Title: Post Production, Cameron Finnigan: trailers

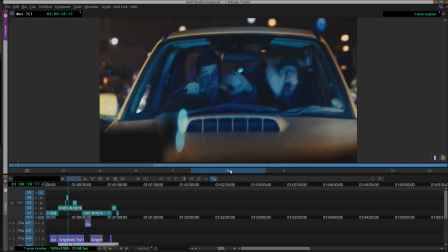216s
obviously when he speaks in about drugs and petty crime we're meant to be referencing
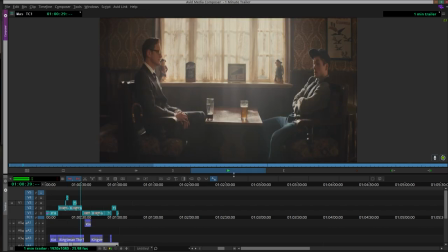221s
towards these type of scenes we introduce the
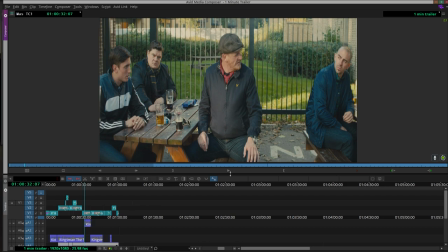226s
stepdad obviously we know that the stepdad isn't a key figure in the film but it was something that i felt like i cut away to and have it as like a
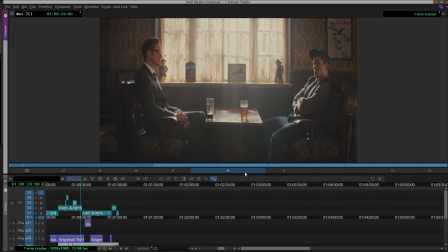235s separate element and then we can see how from this scene how it transpires well when you go around someone like my stepdad you pick up new hobbies pretty quick go
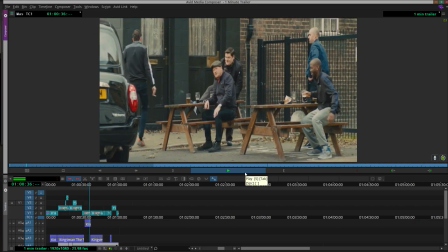243s on let's there'll be two weeks me and him him in the floor come on and then we cut back to the dialogue scene
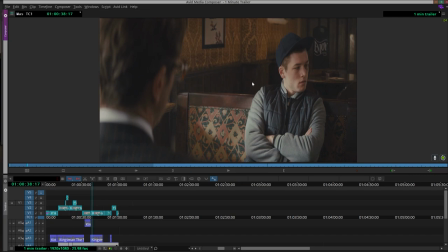251s
of them two talking so that introduces what step that's like and you can tell them to don't obviously get along with each other but then
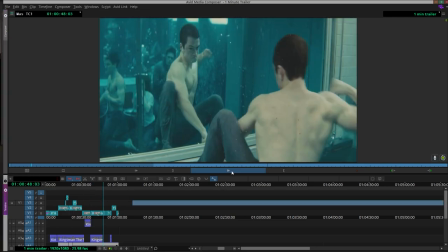258s
I also use stuff like him hitting the glass to quick cut to the next scene so you'll see and
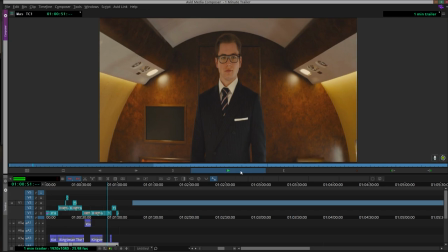266s
then on the guitar riff we go to a close-up of him in a suit so you can see you sort of come up as well but then also his process of getting
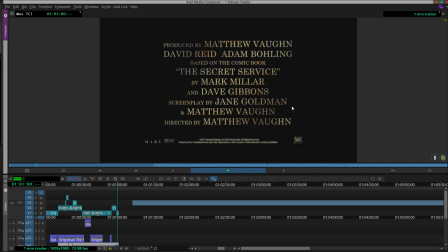274s
there but then we'll also finish with the credits the name of the film and also the release date overall I
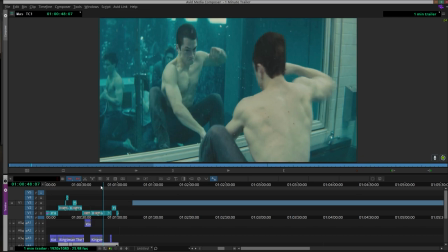282s
felt like the start of one minute went really well i you know i also used
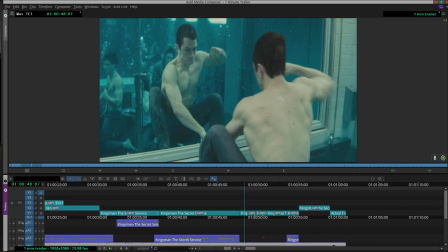288s
at the end here a fade out on the song as for effects effects weren't
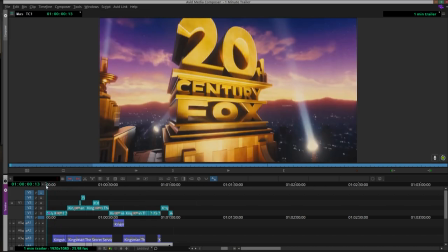293s
used as much here um this was i
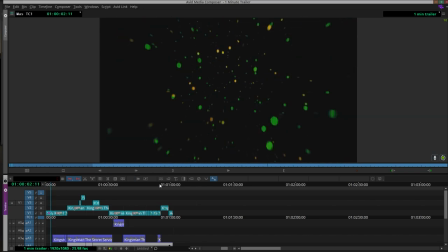298s
also forgot to mention the ones the start was quickened up as you can see the
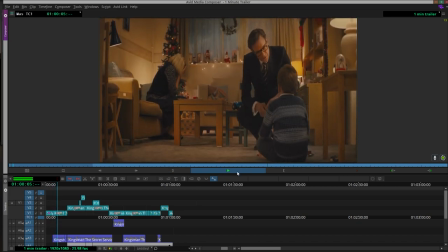304s
distributors and the studio companies load quicker um i adjusted
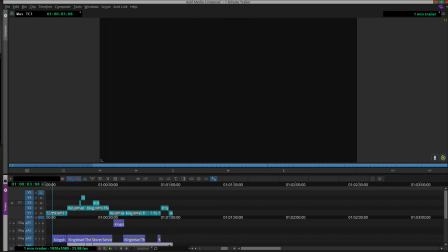309s
them i believe they adjusted to 1950 percent speed
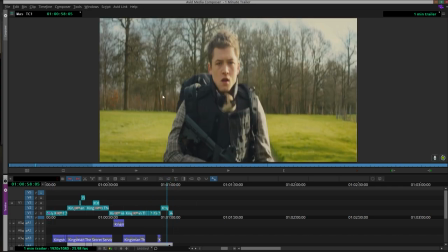315s
but yeah i'd overall i think the 15 second trailer was my best one the one minute one uh was my second best and as well i enjoyed making the one minute one with the elton john song the 30 second one was the most challenging uh for me i just felt like it there wasn't enough time to
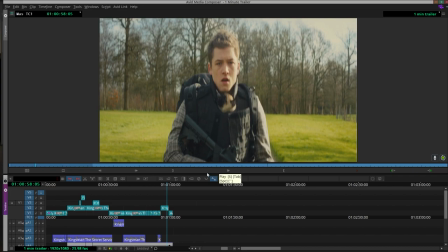332s
to make a story but then also fit in fighting scenes or action scenes.